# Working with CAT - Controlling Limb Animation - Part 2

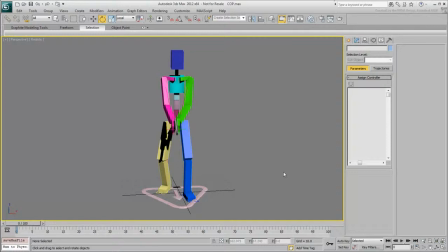[0:02]
The cat rig is now ready for animation. As discussed in Part 1, there are three major poses to consider.
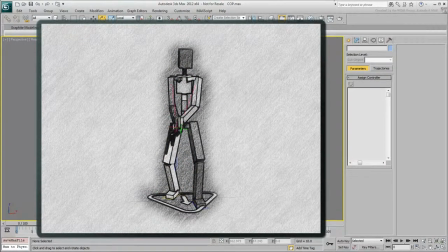[0:10]
The first pose is already in place at frame 0. You need two more poses, and 3ds Max will handle the interpolation between all three.
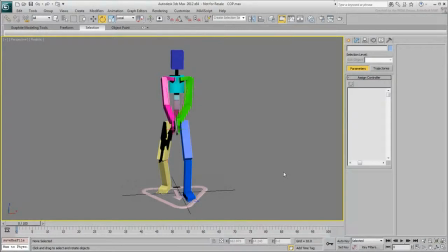[0:19]
You could use auto key mode, but set key mode is better suited for pose-to-pose animation. Typically, in set key mode, you'd select objects you want to keyframe, and by keyframing one, you keyframe them all. Therefore, the interpolation between keyframes or poses is a lot more predictable.
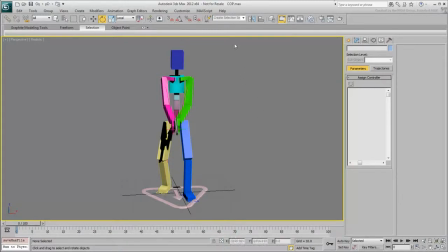[0:38]
In this case, select everything in the scene. This includes the cat rig and all its components, bones, targets, etc., and also the handgun acting as a control object. Create a selection set and give it a name, such as cop or soldier.
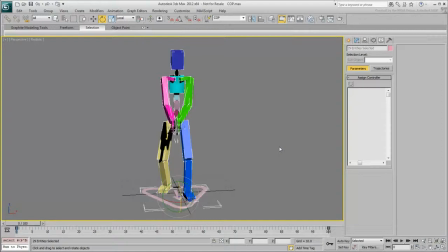[0:56]
Remember to press Enter after you've named the selection set. You can deselect the scene objects at this point. Enable Set Key and switch the selected mode to the selection set you just created. This way, when you create a key for one object, the key is also created for every object in the selection set.
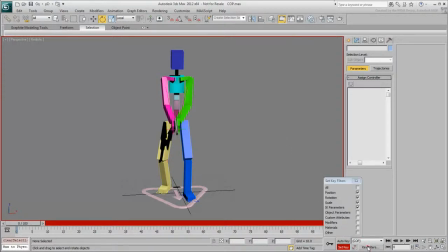[1:17]
If you wish, click the Key Filters button and disable Scale. You won't need to keyframe that track. Select any object in the selection set, for example the gun. Click the Set Keys button to create a keyframe at frame 0, marking the start of the animation.
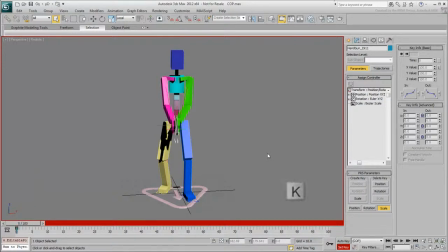[1:37]
Alternatively, you can press K on the keyboard to set a keyframe.
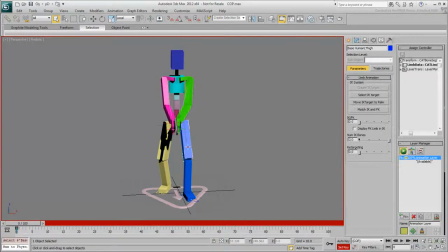[1:40]
If you select any other part of the rig, notice that a keyframe has also been created for these components as well. Select the gun again and go to frame 10.
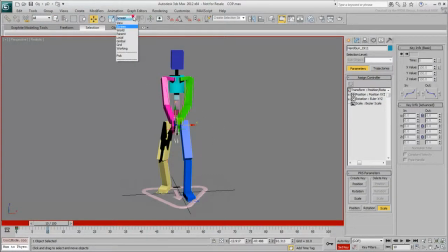[1:57]
Set the Move tool to Screen and adjust the view to face the character. Using Screen mode sets the XY plane aligned to that view. At this point, not much has changed. You might want to move the gun just slightly so that the pose is not perfectly still for those few frames.
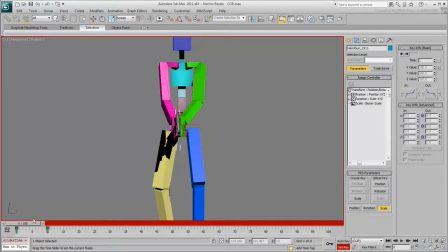[2:14]
Create a keyframe and test the animation. At this point, it's a very minute shift of the two-handed grip. Go to frame 55. Here, you need to pose the character as he points the gun to his left.
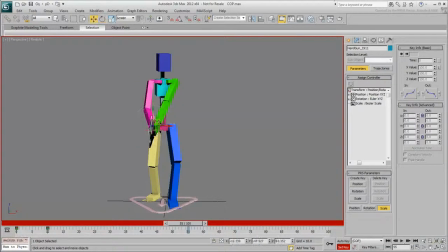[2:33]
This requires the relocation and reorientation of the gun, but also twists for the pelvis, spine, and head.
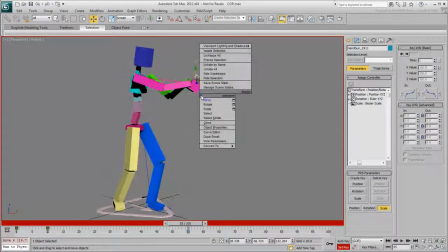[2:40]
Remember that the Rotate tool has an embedded screen mode in the form of the outer gray circle.
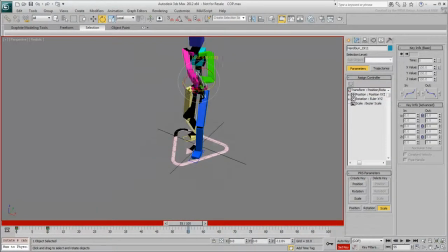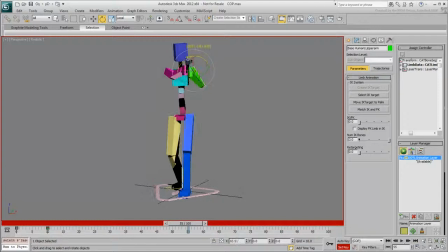When you're happy with the new pose, create a keyframe. Test the animation. The character is rotating nicely, but the head should react a little faster to the sound.
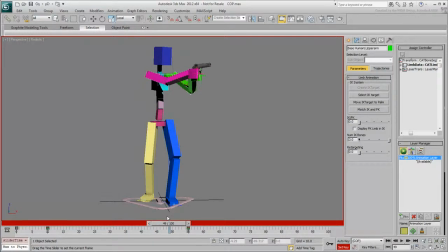[3:21]
Basically, the character hears a sound, looks in that direction, and a moment later the body responds. Go back to frame 20 and rotate the head in the direction of the sound.
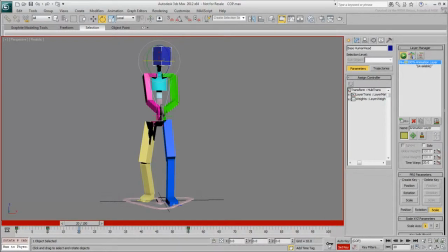[3:35]
Create a key. Test the animation. The motion now feels more realistic.
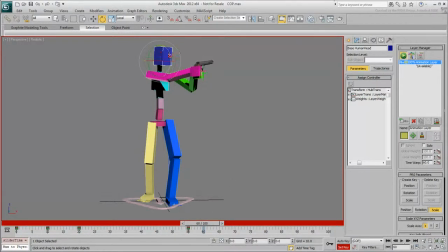[3:49]
Go to frame 60. Make some minute adjustments. You want the character to be still but not 100% immobile. Create a key. At this point in the animation, the character hears a sound from the opposite direction and needs to twist around quickly.
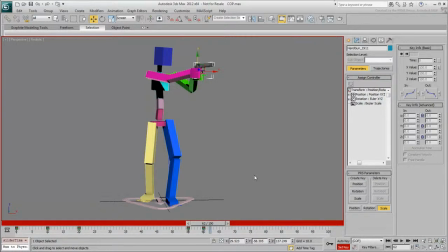[4:06]
As earlier, the head responds faster than the rest of the body.